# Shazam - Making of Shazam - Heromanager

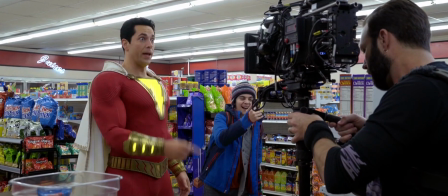9:04 You're dead.
You know, that was something Zach just did on set, and it was great.
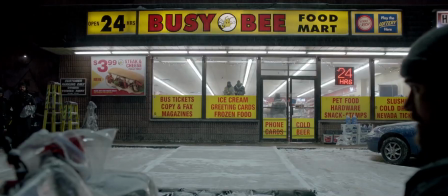9:14 We shot for 3 months of nights in Toronto in the winter.
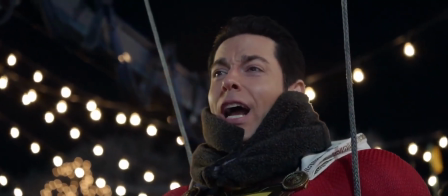9:20 Hey, Rivals. It's cold.
It's brutal shooting nights. Canadian weather has not been kind to us.
It's not cold. It's not cold. Mark. It's not cold.
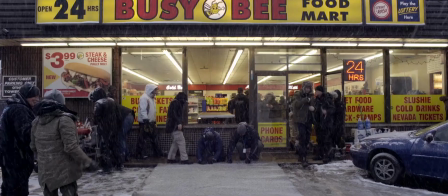9:31 Cold, cold, cold, and cold. It's been a pure nightmare.
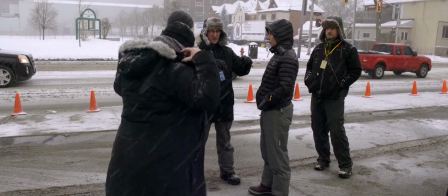9:37 It was really cold. It was a whole new wardrobe cold. There's nothing you currently have in your wardrobe that you could wear in Canada in the winter.
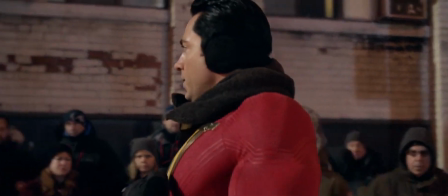9:46 We can take all this stuff off the post, right? Yeah. Cool.
When you get to a place and they tell you to be careful of your electrical cables running to some of your gear because they'll
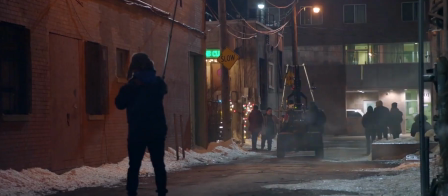9:55 snap because it's so cold. It's definitely a rude awakening to be in minus 21 degrees Celsius.
And stop.
Everyone was like, well, you're Swedish. Like, you're used to it, right?
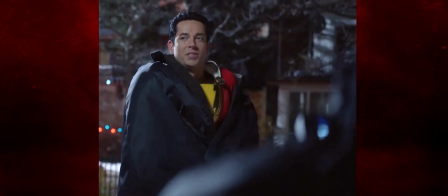10:06 I'm like, no.
Shazam 2 is going to be in the Bahamas, guys. Yeah. Daytime! Nighttime!
Shazam's emblem or icon is the big lightning bolt.
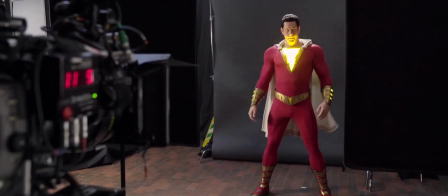10:24 It's sort of a signal almost of his magic. So we have it light up in the suit. One of the biggest challenges for us was this lit piece in the chest, you know? We really wanted it to be a practical lighting piece so that we can see all the
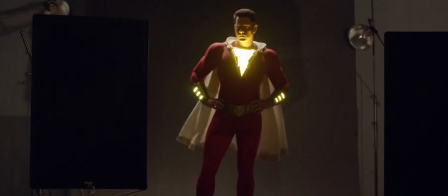10:40 reflection on the body and the muscles and the face. Chest lights? We have a lot of things that light up in this film, and they do malfunction.
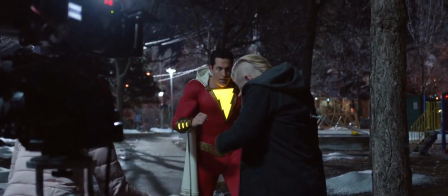10:52 And 3, 2, 1, go!
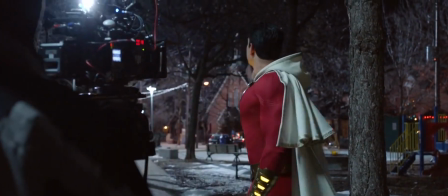10:58 Hyper speed, check! No, it's cold. My suit's not working.
So you're shooting in the middle of the night, it's super cold, and all of a sudden the bolt stops working.
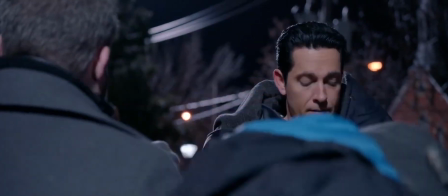11:09 So did it just turn off or did you turn it down? No, it all turned off.
We had producers kind of standing there going, what's going on?
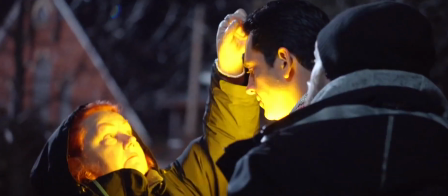11:17 And our AD was like, oh, Leah, what's happening?
The wire could be somewhere in my back, it could be somewhere in my shoulder, it could be somewhere in my arm.
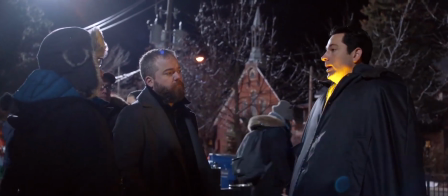11:24 I have no idea where the, we can't find it until you take the whole suit off.
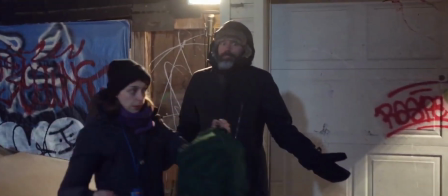11:28 We weren't quite sure what had happened, something within the wiring, and we ended up having the electricians come in. Our tech guys were just maestros of figuring out what little element had gone wrong.
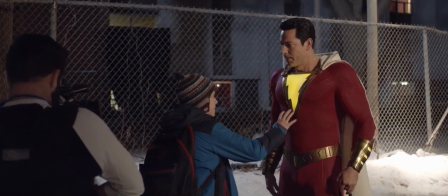11:43 Luckily, everything got worked out and it's just been smooth sailing ever since.
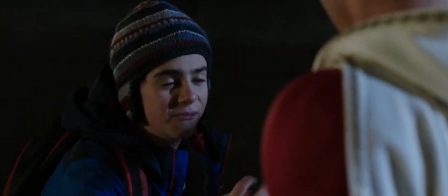11:48 It's crazy, right? There's been times where it's like, why did we even do this? But then you get some of those cool shots where he's like coming out of smoke being revealed,
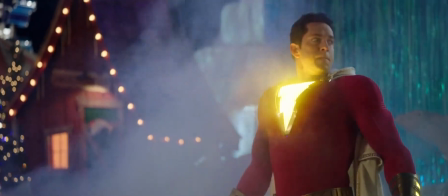11:58 and the first thing you see is that lightning bolt shining through, and it's like, okay, it was worth it.
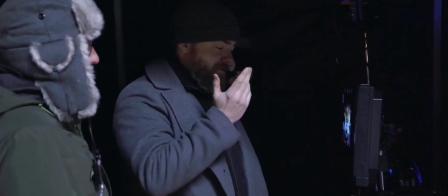12:07 That's great. And cut.
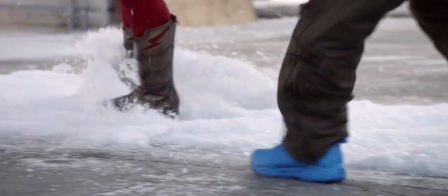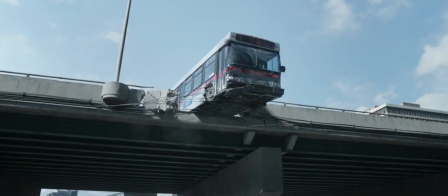That bus is 24,000 pounds. We took all the weight we could out of it, and we took it from 24,000 to 18,000 pounds. It was on this rig where the bus could tilt and it could go up and down. So it comes down and then it goes up? And then we can tip it straight up in the air and have all the stunt performers rigged to the bus.
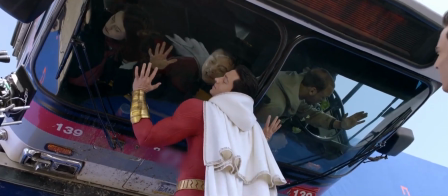12:46 We could actually put Sack underneath it and then raise it so it looks like he's actually taking it up.
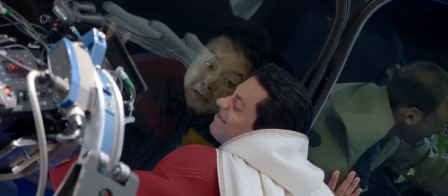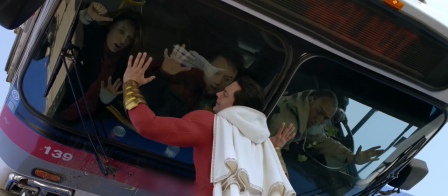13:00 3, 2, 1, action. Oh! Oh! Here we go! Come on!
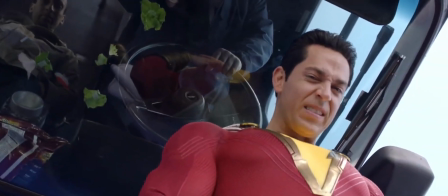13:07 Got a bust in my head.
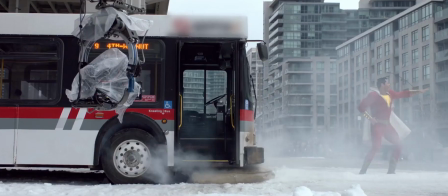13:12 You saw that, right? You guys saw that.